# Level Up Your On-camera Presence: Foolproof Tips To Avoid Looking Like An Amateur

A white neutral corner,
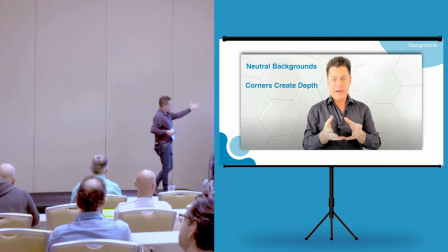723s
just like I have here now in my studio um to get white what I did is I went out to amazon.com
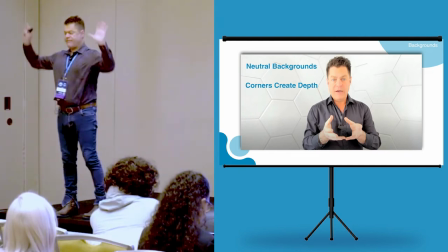732s
and I and I purchased sound baffling with this cool star trek texture design on it and I stuck them to the walls in the corner and ended
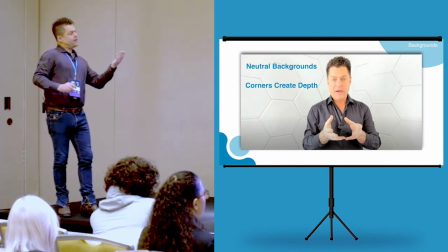742s
up getting a really sort of cool white neutral background with some texture you may not like it or not but I think it's sort of
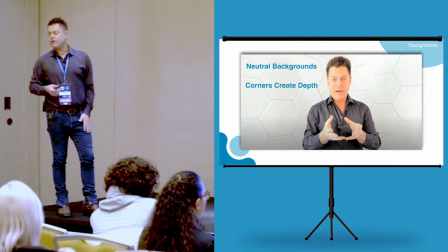749s
cool I get a lot compliments on it all right and it also doubles down as a nice vocal booth when I want to sing and record okay because
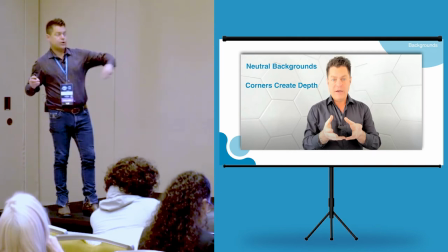756s
it's been baffled so you're getting white you're getting sort of a cool nice texture and you're
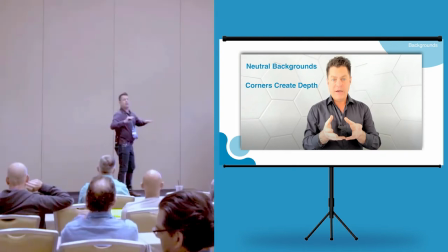763s
getting baffling to to uh to chill out the ambient noise okay now um the corner it's good it's a it's a good idea to put yourself in a corner if you can or or at least have
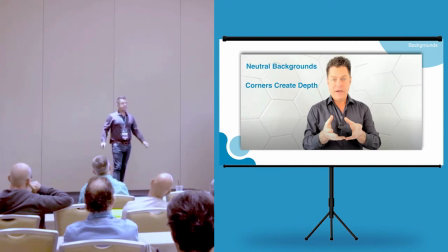778s
that be one of your options because it gives you some depth. It gives you a little bit of depth. It's not so flat, okay? And one day, it also looks a little creepy too, doesn't it? So this is my argument for the texture. And then one day I was on Zoom in that space and I hit the blur button. You know, if you go to background effects on Zoom or other software and you hit blur, right? I thought, well, what would happen if I hit blur in my white corner that I love so much? And that's what you get. God, that's creepy. That is just full-out creepy. I didn't know, I didn't think it was when I first started when I put that together, but it's weird. But anyways, so that's the same corner with blur effect on it.
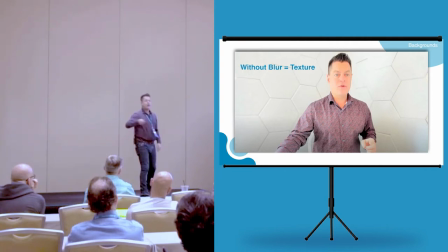830s
And what I love about that is now my white corner gives me a cool texture if I want one. It gives me depth if I want to get a little bit of depth in a DIY environment. And if I hit the blur button, I kind of have simulated a cyclorama. A cyclorama is when you go into these nice video shoot studios. You've all seen them before where the corners are rounded out. You've seen that? And it kind of puts the subject in a cloud of white. That's a cyclorama, okay? Well, I'm not going to be installing a cyclorama in my upstairs studio anytime soon, okay?
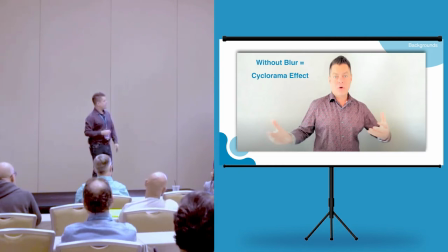864s
But if I put blur into my white corner, I can kind of simulate one. It's like a poor man's cyclorama. I'm not making a judgment call about this versus the one with the texture.
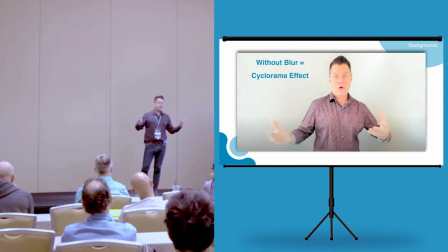877s
I'm just simply saying it's good to have options.
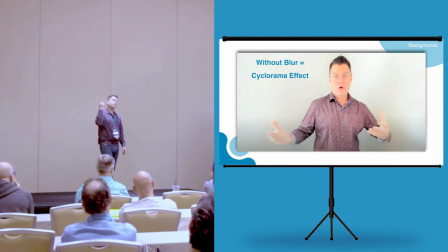881s
Now, outside of your one, your primary space, which is a white neutral space, there's another space that you're going to need, which is what I call the prop space. So one corner in my studio is all white and clean.
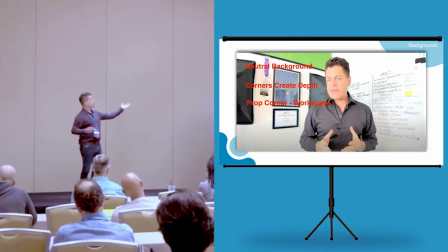896s
The other one is I have two prop spaces. This is the one for the CEO for Course Creek. This is Robert, the online course consultant, okay? And I will do meetings in front of this space. Notice it's another corner. Notice how it's giving me a little bit of depth.
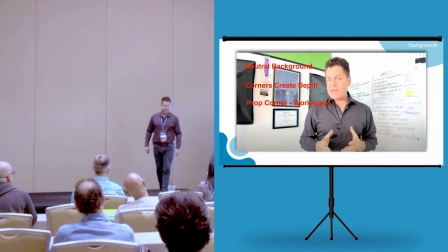913s
And notice my framing is good. This is a good example of framing. It's not too high. It's not too low. Upper torso. So people will see gesticulation. And I do meetings with that background very conscientiously. Very consciously. If I get on a meeting with my friend Mike, I'm going to sit in front of that space because I want to look pro. It looks like I'm running a business. Okay?
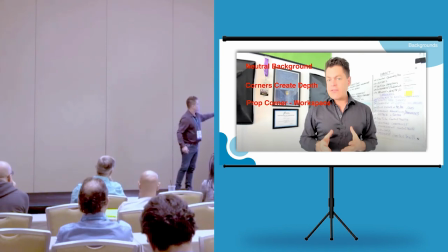936s
So you've got the certificates and stuff in the background and the whiteboard and everything.
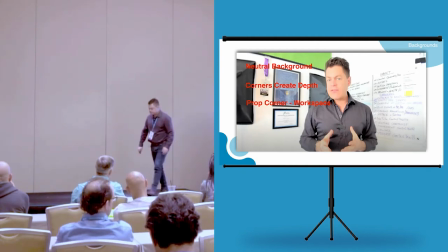943s
Neutral corners have depth, and it's a prop corner. Any questions about that? A prop corner should have nice-looking props, cool stuff, not junk, right? Make it nice. Take the moment to step up and move something over. Yes? How big of a room is that?
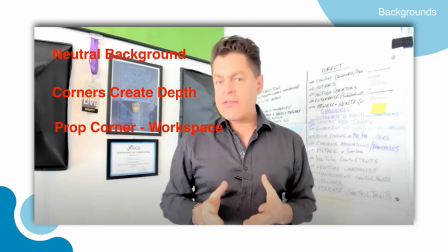962s
Is that maybe 10 by 12? That's a great question. It's probably from about the edge of that door over.